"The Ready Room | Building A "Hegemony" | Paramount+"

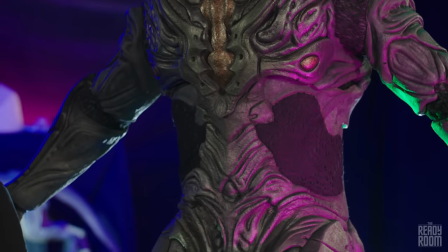(28:46)
And we really wanted it to follow the shape of some of what's going on inside there without revealing it. Part of the whole appeal of what we've been doing from season one to season two is just slowly hinting at and not fully revealing the Gorn.
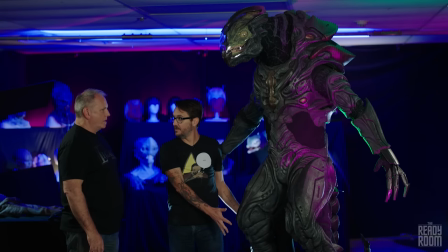(29:01)
And this, all of it, is about 100 pounds? The head is about 100 pounds. The head is, yeah, Warren wears this fiberglass chest that supports the head and neck.
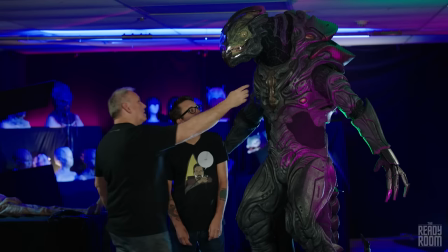(29:12)
And then his head is hidden inside here. This is actually where he sees out of.
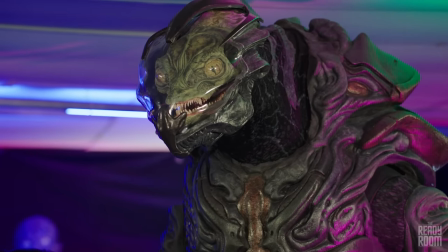(29:18)
Like we talked about before, you have to give him as much vision as possible because he's maneuvering around this bombed out ship. and
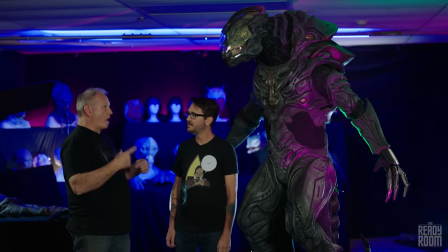(29:24)
being hung upside down and all this wire work that he's got to do he needs to be able to see wire work in this yeah that's gonna be a pass for me
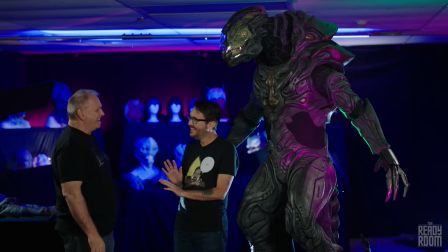(29:33)
wire works bad enough wire work in this oh my god it's heavy and um and then you add on to it that you start to get compressed when you start getting lifted because it's anti-gravity the whole sequence is anti-gravity he's on wires the entire time. That's bonkers. Yeah, because you just always needed that zero-g movement.
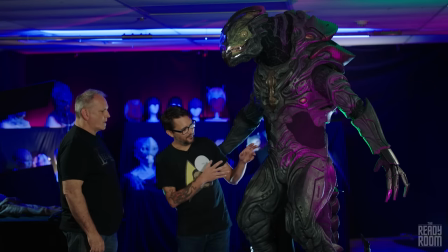(29:53)
Yeah. We were setting up the shot and I was admiring the gloves and you pulled one off. I pulled one off. Do I get to try one on? Yeah. So part of what we did, again, some of this is necessity that becomes canon. Okay. And since this is an alien EV suit, we took some liberties with like, well, that's armored and covered in a way, but it's like it didn't make any sense just to have it there.
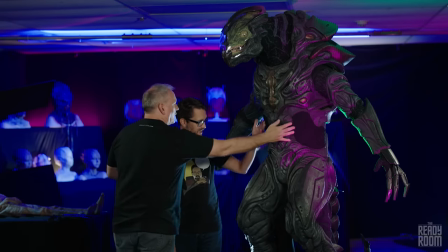(30:13)
So we started repeating that. Repeated it here in the abdomen, it's in the shoulders of the elbows.
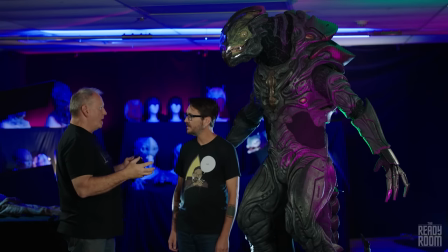(30:17)
All these areas that require more movement, that would be like their tactical stuff. Okay. That's still environmentally safe, but it's not armored. So that was the language of that.
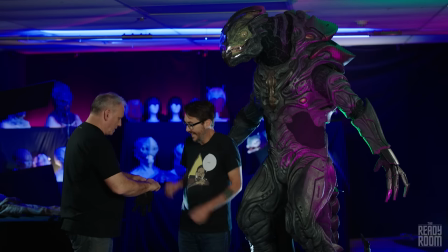(30:27)
We put in the legs and we put everyone, we put in the gloves, but worn or these.
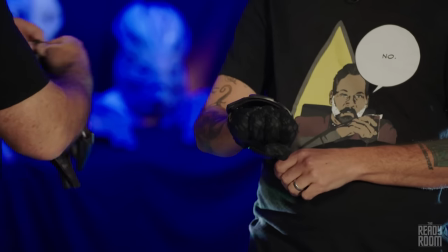(30:34)
And they're light and flexible. Yeah, they actually, they are. Oh, this is soft. Yeah. Yeah, because he's got to grab stuff and this actually goes underneath here. All right. So there's no thumb.
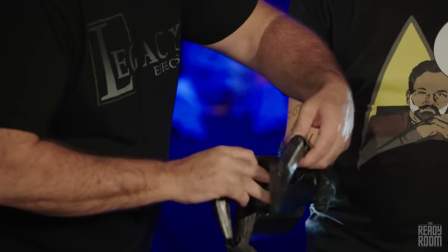(30:44)
So I'll just pull these over one at a time.
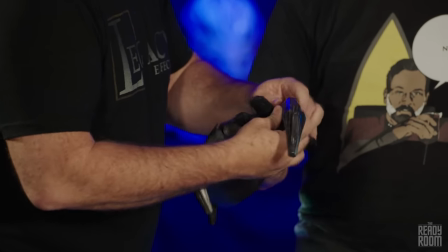(30:50)
There you go. Got it, okay.
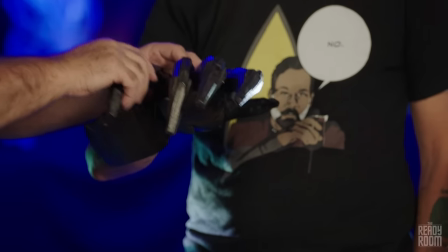(30:57)
A little bit too tight on the back here. All right. And now these are made for Warn, and then this would snap over the top.
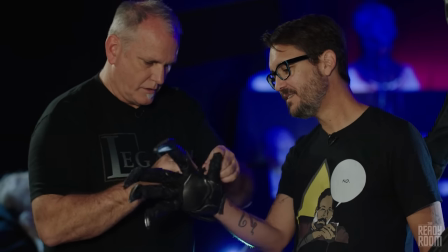(31:03)
And this was the last thing that we would do for Warn, because, and one of the first things that we would take off, but that's basically it.
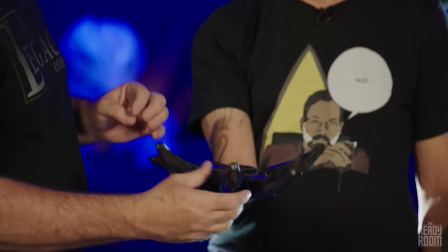(31:11)
And, Whoa! Armored finger extensions
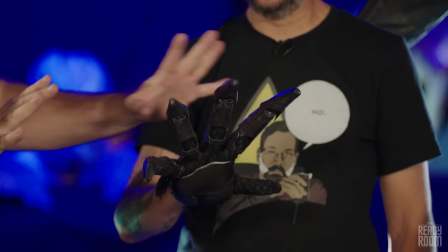(31:16)
that just look threatening and much larger than your hand so that when it comes up on Spock,
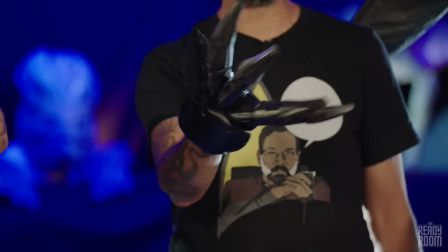(31:24)
it's like it could crush him. I am barely moving my fingers at all to make that happen.
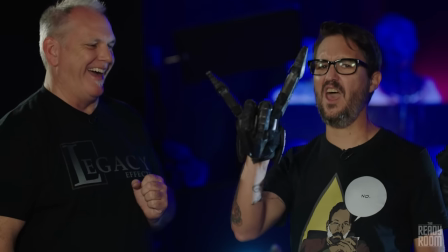(31:29)
Oh my God, you guys. Yeah. This feels like a great place to end this segment.
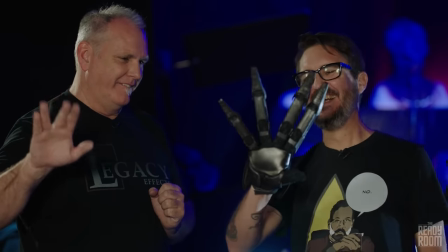(31:36)
Can you do the Vulcan one? I can almost.
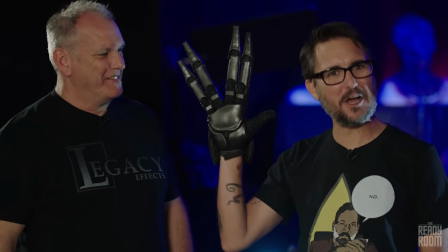(31:43)
Yeah, live long and prosper, nerds.
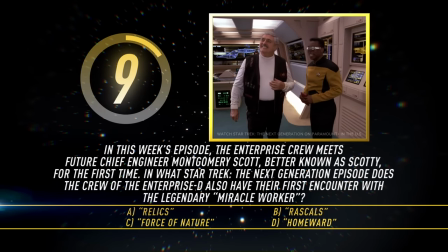(31:45)
In this week's episode, the Enterprise crew meets future chief engineer Montgomery Scott, better known as Scotty, for the first time.
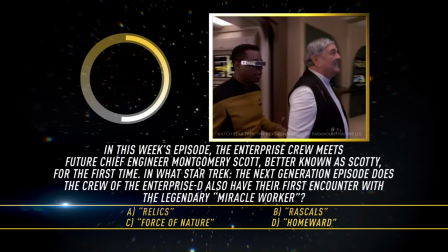(31:53)
In what Star Trek The Next Generation episode does the crew of the Enterprise-D also have their first encounter with the legendary miracle worker?
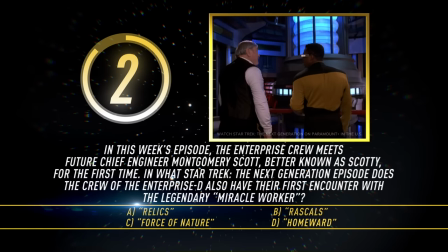(32:00)
Relics? Rascals? Force of Nature? Or Homeward? The answer is relics.
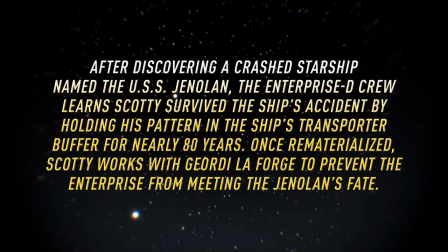(32:07)
After discovering a crashed starship named the USS Genolan, the Enterprise-D crew learned Scotty survived the ship's accident by holding his pattern in the ship's transporter buffer for nearly 80 years.
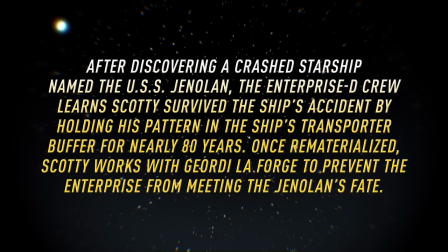(32:18)
Once rematerialized, Scotty works with Geordi LaForge to prevent the Enterprise from meeting the Janolans' fate. It has been an absolute pleasure and such a privilege to dive into strange new worlds with you this season. Thank you to J. Allen Scott and our friends at Legacy Effects for a very fun peek behind the curtain. And from the bottom of my heart, an enormous thank you to everyone from the cast who made time for us and you in between seasons to share their insights and experiences behind the scenes. They do not have to come here and do this.